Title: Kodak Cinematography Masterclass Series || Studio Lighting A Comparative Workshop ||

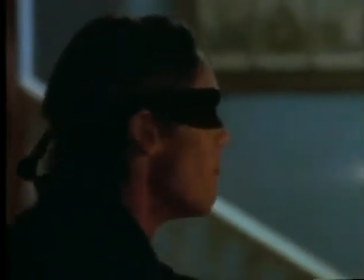We could track along like this, but I mean the carpet's here, but we can get rid of that. Maybe we tighten in with them.
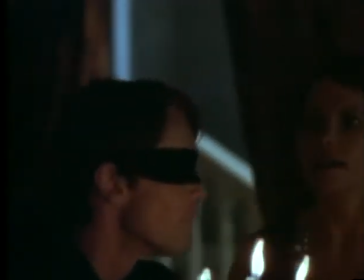We go in, so we, as we're tracking across like this, we track in,
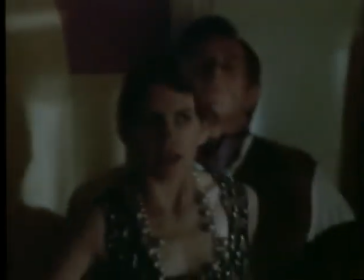and as you know, so he tracks past our frame, and we end up tight on the like a tight mid shot on the door.
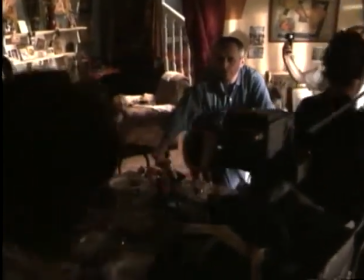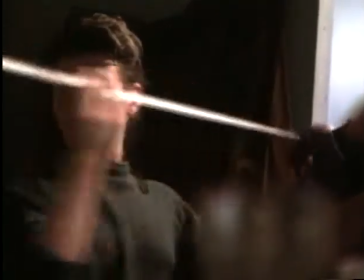50. Yes, in this case we would keep on the 50. Because of, Yeah, because we start sort of quite wide.
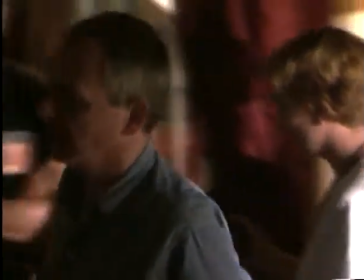Then too wide in my taste. Yeah, it is tight. That's the reason I would like to shift for the 85.
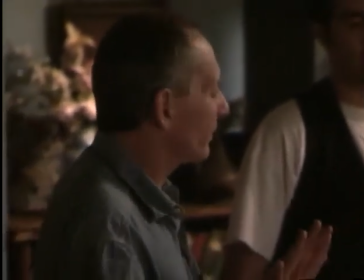You want to go 85? No, I would like to see with the actors, because I'm afraid it would be too tight for the second part.
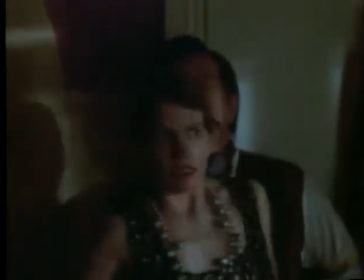The second shot in Denny's workshop was filmed with the 85mm lens, and the same basic lighting configuration was used as for shot 1.
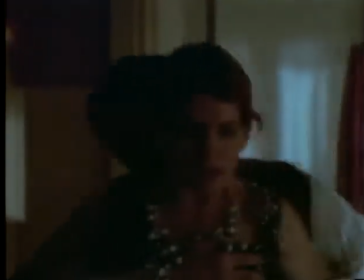Changes, of course, had to be made, especially when the actors moved into a previously unseen area of the set.
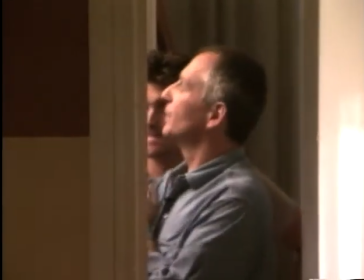Okay, sorry. We get rid of this foam here.
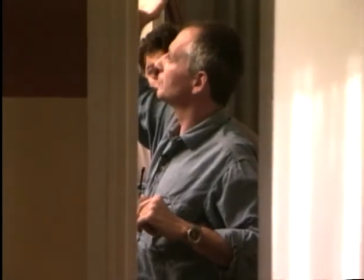We just turn the red head. We put some 216 on it and go it there.
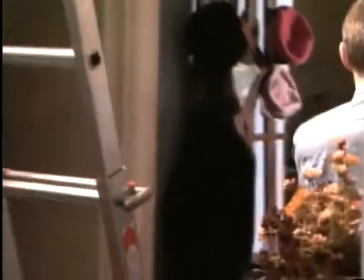Now, where is my friend? There's net up there. You want to let's cut down more?
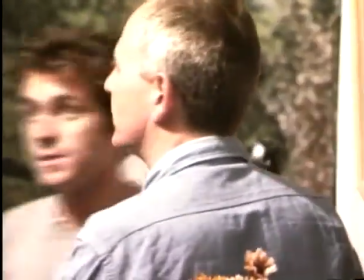Yes. We've got net on. Net on, it will be fine.
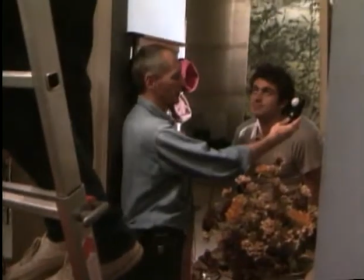Best part being a best part when the gaffer buys them the This is too much, because the backlights always seem stronger than the measure you have.
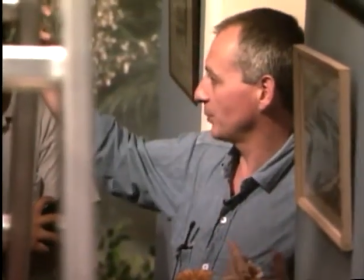I mean, for instance, if you have a light which gives you 2.8 here, and then you turn around the actor,
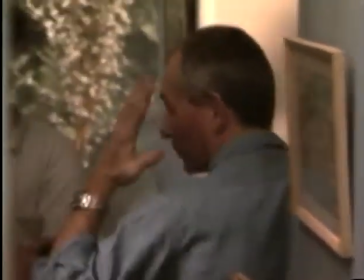the light is giving you 2.8 always,
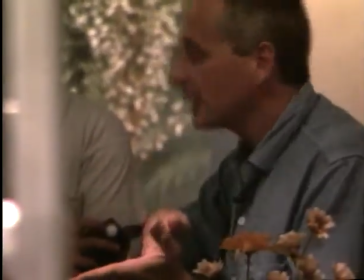but the angle on the skin makes it very more shiny.
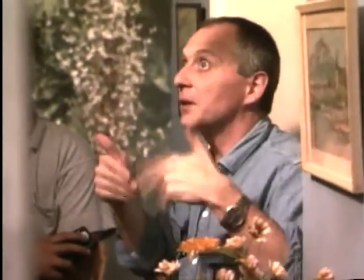So to have the same effect, you have to take maybe 2 stops or at least one on the backlight.
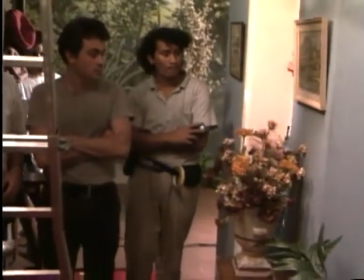So for instance, here the stop is 2.8,
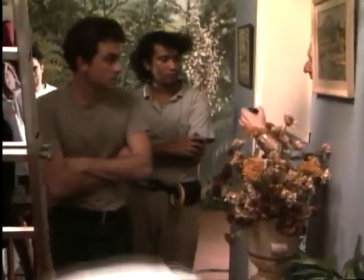and here on them when they go out, I have a little less than 2.8.
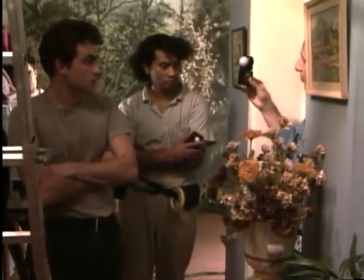It is 2.5, something like this.
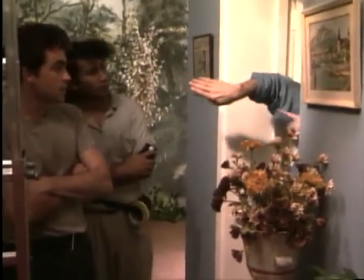But if you look at my from this angle, not from your angle, but from this angle, it's very bright, in fact.
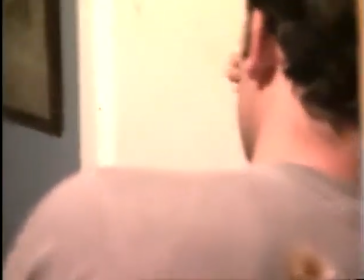You see, because more brighter than there, from there. Well, anyway.
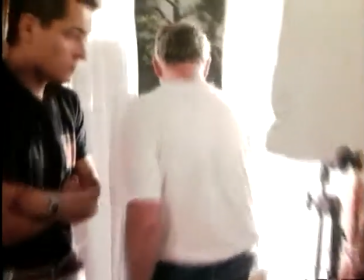So we turn off the 5Ks anyway here,
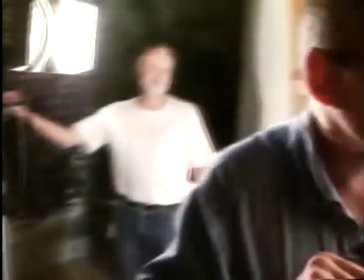and we're gonna go with the 1Ks just to have a little effect on the curtains.
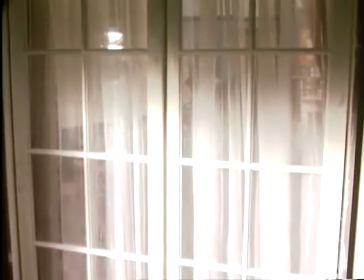Can it be the 1K with open barn doors,
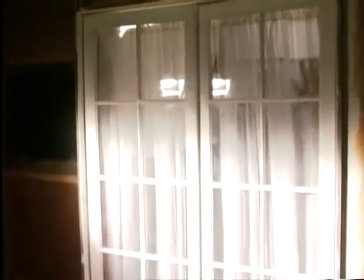just to have something on the whole curtain, on the top of it, yes, too, something like this?
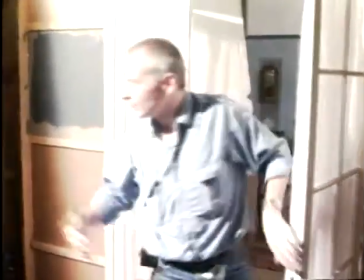With this 1K, I don't want the effect inside the room.
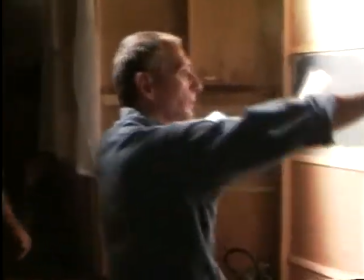I just need to have some light on the windows and curtains.
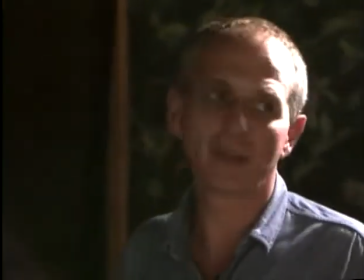Not too high, yes, more, not higher than that, because we need to go inside the room.
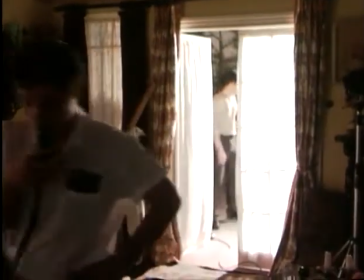What I've asked Yen is to put 2 lights each time.
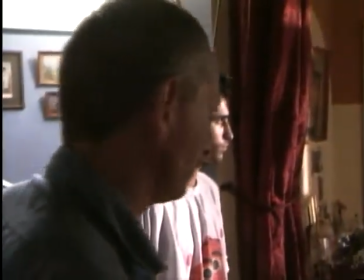At the same time, a 1K and a 2.5K. A smaller unit turn on when it is lit inside,
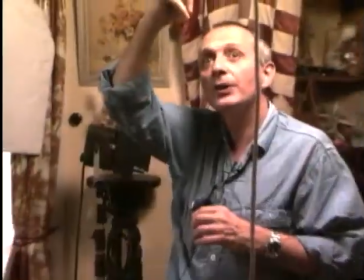and then at the same time we're going to turn off this and that.
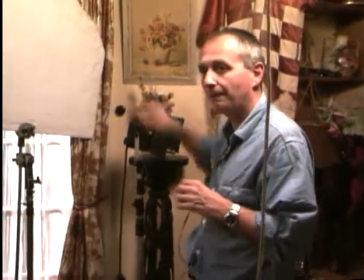We're going to change outside for 1K to 2.5. Initially, the basic setup remained the same as for shot 1.
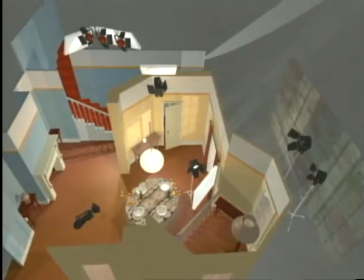After a final check, Denny kept the 1K on and the 2.5K was added when the actors switched off the dining room lights.
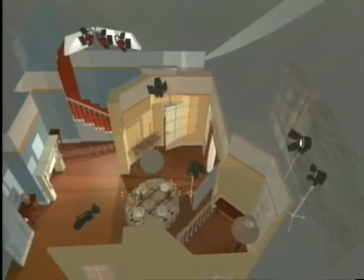The light filtered through the doorway curtains, only supplemented by candlelight, the 2 bounced redheads and the 1 redirected down the corridor.
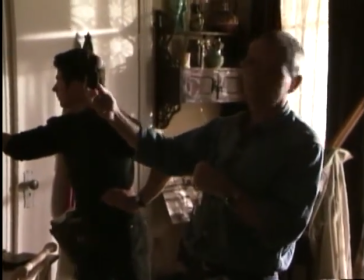What are you going to expose at, Denny? I exposed for nothing. I exposed for the stop I had at the beginning of the scene, Which was 2.8.
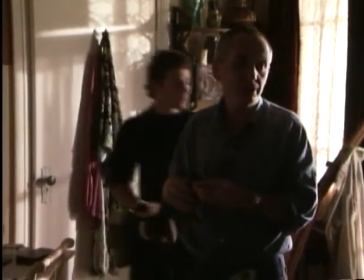2.8.
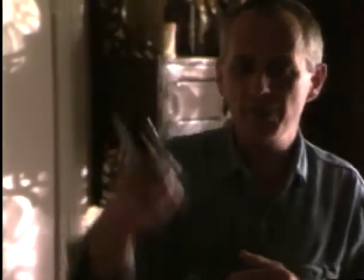The stops where I put my meter and measure, it's quite the same more or less everywhere.
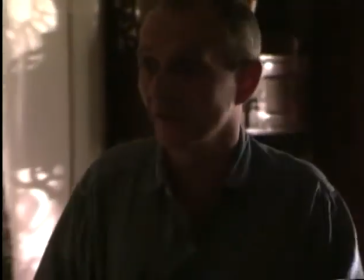But if I put my meter there is 2.8.
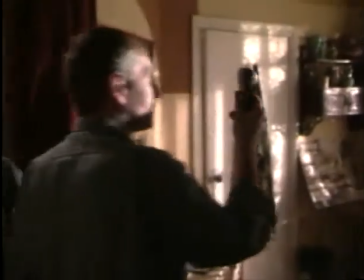If I put my meter here, there is 2.8 more, and there on the other side too.
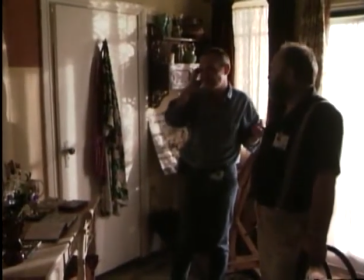But at the same time, it is not too flat because I measure where there is some light.
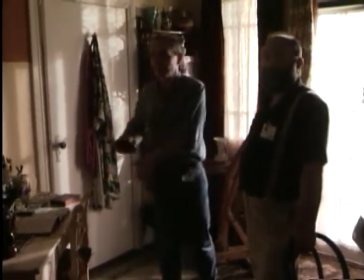I don't measure where there is no light. So this is the difference between light and no light, which makes the feeling.
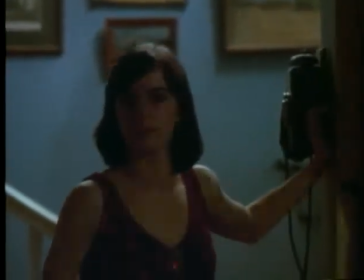The soft light from the Chinese lantern over the table disappears when the actress switches off the lights,
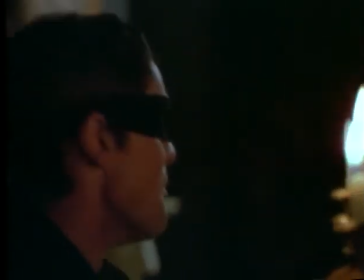leaving only the light from the candles and the background effect of the bounced redheads above the hallway.
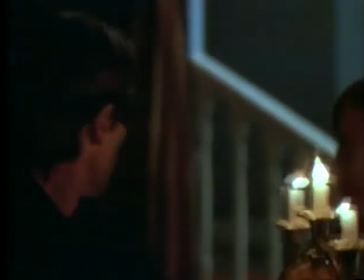Denny has made the corridor a source of light, which will also provide a backlight when the couple exit later in the scene.
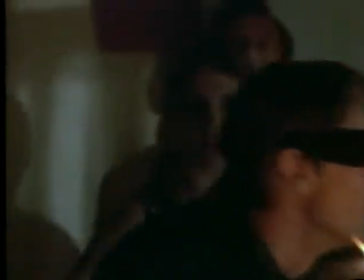When the actors reach the doorway, they finally enter the dappled light coming through the curtains that was meant to also illuminate them as they crossed.
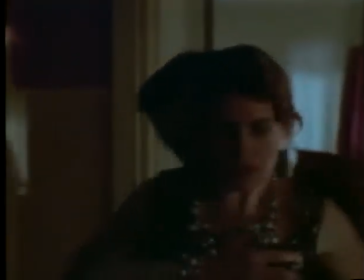However, a student had added a new element, and Denny was determined to find the cause of this problem. I've discovered this morning something I don't like at all about a flag, which I didn't ask for, and which is cutting an amount of light in a place where it's not supposed to be. So let's go there. And I was on the other side and was very surprised, come on,
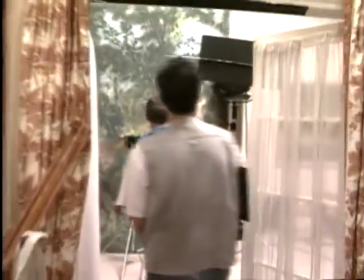very surprised to discover this flag, which I never asked for.
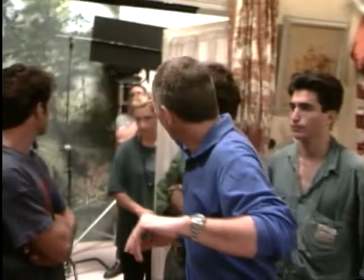It cuts the whole effect of the lamp there, everywhere.
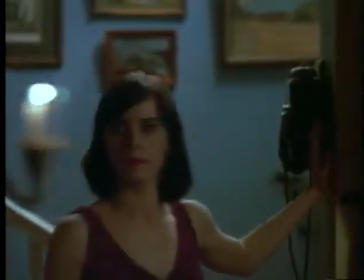The woman here was supposed to have some light coming from there when she turned off the light.
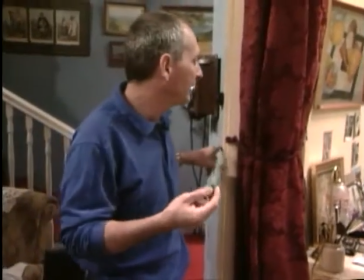You saw on the rushes she hasn't. Of course, I should have seen it when shooting, but I'm using to operate.
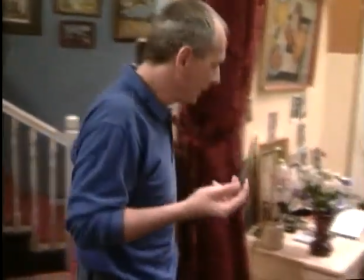I will probably, maybe not, but probably have seen it in the camera, but not looking at the video.
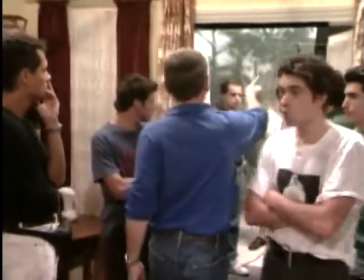And the other thing is putting this flag here. So, of course, you kill this effect there, but you kill the light everywhere,
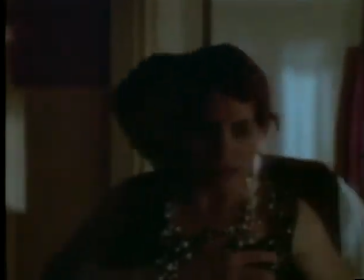and the rest of light you keep is just very underexposed because the flag is very close to the lamp,
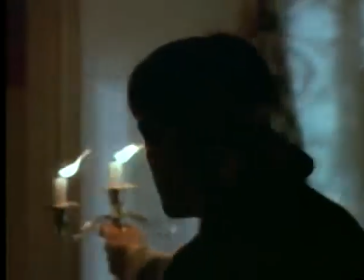so he has no cutting effect, it has just a drop effect.
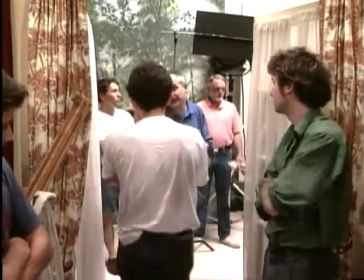It has also a cutting effect, but it's a drop effect.
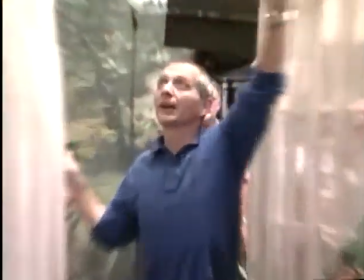If you wanted to kill the white light coming through here, the good thing would be to put just here,
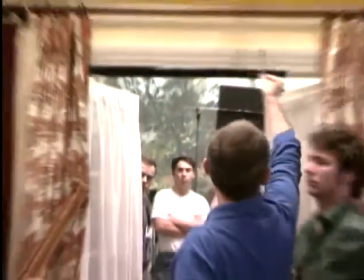which was out of frame, a black piece of velvet, or I don't know why,
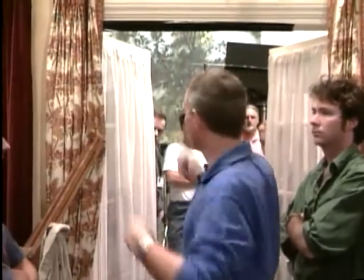or I don't know what, and it would be perfect. You will have the effect without killing anything and without getting this door prevent to be open.
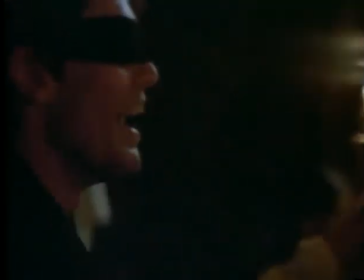Fortunately, the man had a candle in his hands, so even without this light, it was okay. It seemed okay. And I would say unfortunately, because if he had no candle, we probably all noticed that he was in black and go and see what was the problem.
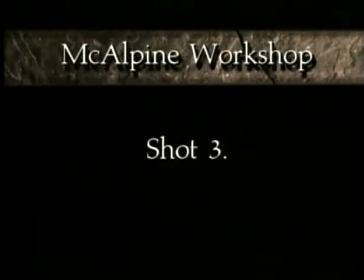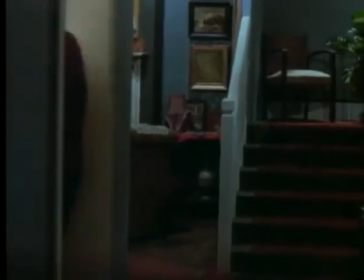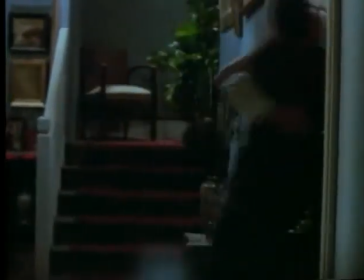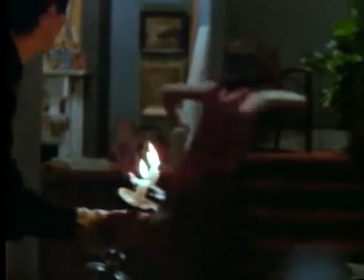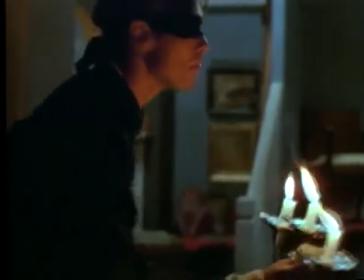We'll reduce the overall level. We're going to be very dependent on those candles coming down the hallway.
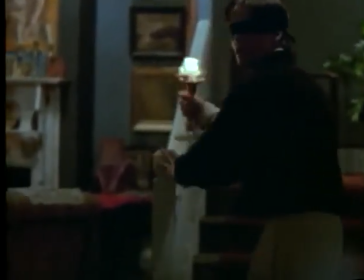So we're reducing almost by a stop the illumination, and we'll open the camera up half a stop.
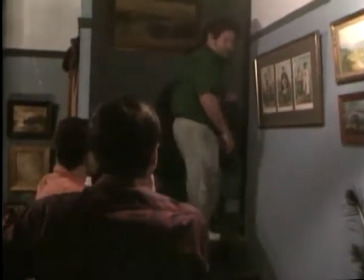What we want to do is try to get a
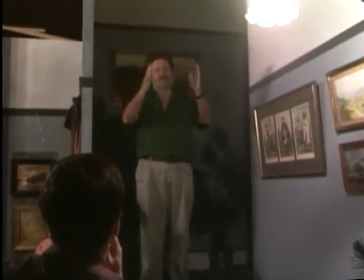light coming down through here, keeping it as much off the walls as we can up to the doors, and just backlighting their hair as they cross over,
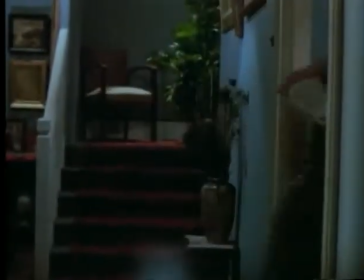as though it's an extension of this light coming down that way.
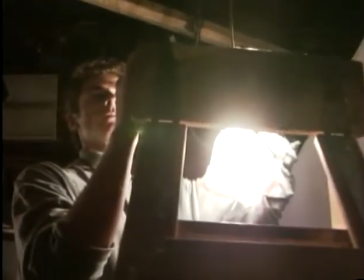Now, if we let it spill on the walls, it's going to be enough backlight to create havoc.